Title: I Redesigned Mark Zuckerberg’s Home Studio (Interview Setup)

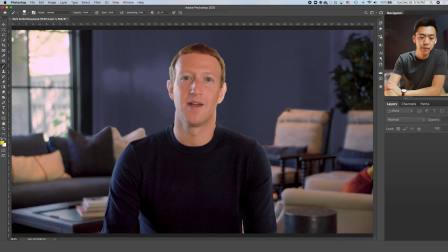[8:11]
And just to demonstrate what that would look like in real life, so this is what a hair light normally looks like. You want to have something up top here shining down. I don't have that much room to draw, so I'm drawing right here.
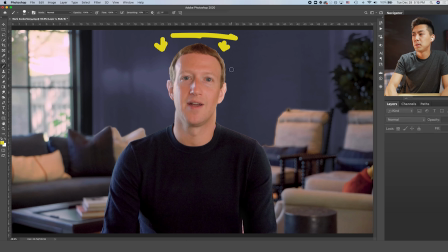[8:25]
But it would, again, normally be off screen. And you want it to give you a little bit of that spotlight effect, so it should be landing on your shoulders here, as well as the top of your head. And so we're gonna go ahead and we're gonna draw that in so you can see what I mean.
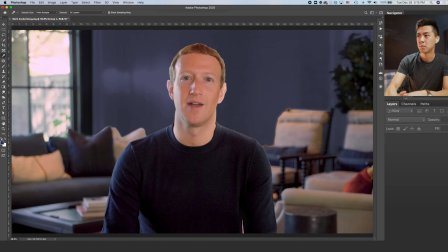[8:42]
Moving on, the next thing that we wanna do is we wanna add some stuff to this window here. So one thing we wanna do is we wanna take this window and we wanna bring down the brightness, but we still wanna see outside because there's so many nice textures and it gives this feeling of space.
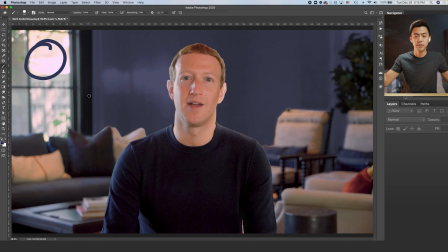[8:57]
So you're not cornering the viewer in this video frame. They feel like there's more stuff beyond the background. And so in this case, what we would wanna do is we would take some sort of neutral density film, it's called ND film, and we would put that on the window so that it almost acts like sunglasses to block out a lot of that extra light.
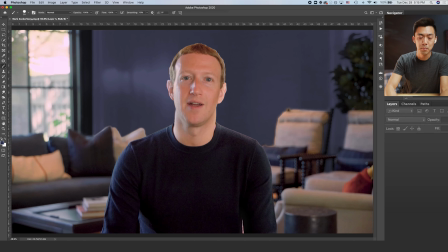[9:16]
And the way we're gonna do that in Photoshop is by darkening that layer just a little bit. So we're gonna do that.
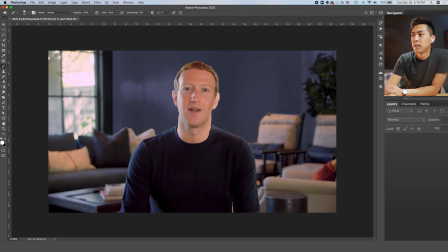[9:27]
You can see the before and the after, right? So now once you have these darkened windows, again, the room starts to come together a little bit more and Mark starts to pop. This is the most important thing that we wanna keep coming back to. You want to make yourself the center of attention. As egotistical as that sounds, that's the reason people are here for you, right? Watching your videos, being there with you, and say if this is an interview or a Zoom call, you want to be that focus. And you don't want to waste any of that person's willpower just trying to keep their attention on you. And so this is why eliminating these distractions is so important. But at the same time, you still want to have these textures there so they don't get bored.
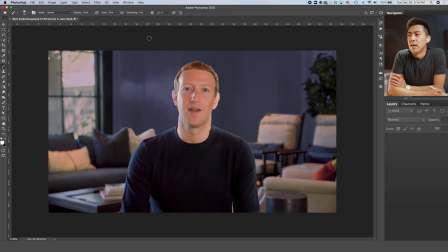[10:06]
So that's what we've done here with the window. All right, so the next thing that catches my attention too is the color of his shirt.
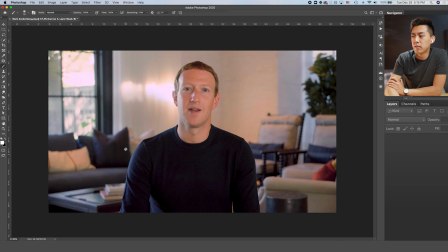[10:14]
It's just so dark here. And number one, it sort of just makes him feel like he's part of the background because the whole background is the same exact color. But number two, you just can't see any detail because it's so dark. So what I want to do is I want to make him pop along both of those fronts,
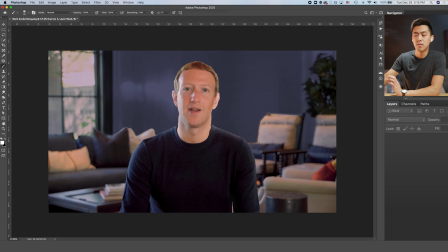[10:31]
making it a different color so he stands out, as well as making it bright enough for you to see him. So thanks to the magic of Photoshop, let's give him a different color shirt and let's play around to find the right color.
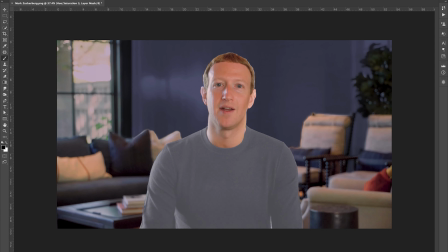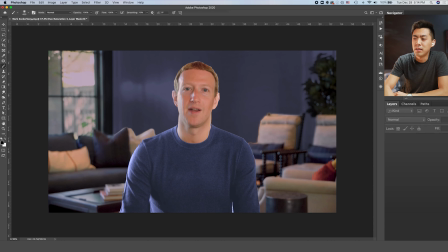[10:47]
All right, so I've gone ahead and changed up the color of his shirt just a little bit. You can see what it was before.
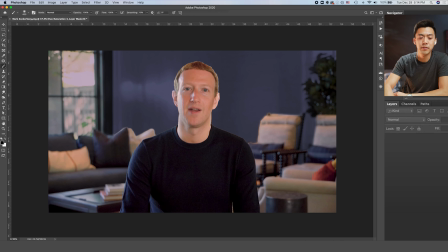[10:52]
And it's super dark and really hard to see, and it's kind of like he's just this floating head atop this black hole. But then I went ahead and I brightened it, added a little bit more of this brightness,
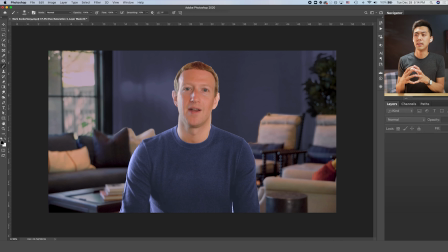[11:03]
and then changed it to a little bit more of a lighter, desaturated blue. And I was going to change it a little bit more drastically so that it's not as close to the background color. But one thing I wanted to point out is that skin undertone still plays a big factor. So originally I wanted to pick a color choice for Mark's shirt that was a little bit different than the bluish color scheme he's got going on behind him in this shot. Because again, we don't want him to blend in too much. But at the same time, there's this other factor we have to keep in mind when it comes to choosing the right color of clothing that you wear. And that is the undertone of your skin. So this gets a little bit complicated, but to simplify it for this video, you want to pick a color that makes you not look too sunburned or pale and sickly. And that happens when we don't match the color correctly to what's best for our skin. So if your skin is more of this cooler undertone, if you sunburn easily, chances are you probably have a cooler undertone. And if you have more of an olive colored skin, you are a warm undertone.
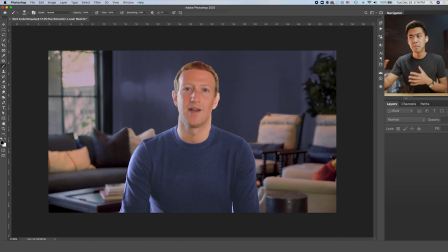[12:00]
And so in this case, because he's got kind of this, I would say, it might be my monitor, but I have a sense that he has more of this cooler undertone. You wanna wear cooler colors in your clothing. So if I were to change this something to like a bright red, he would actually look a little bit sunburned, right?
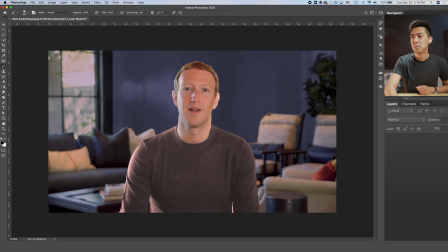[12:17]
I don't know if you all can see this, but he's starting to look a little bit sunburned here.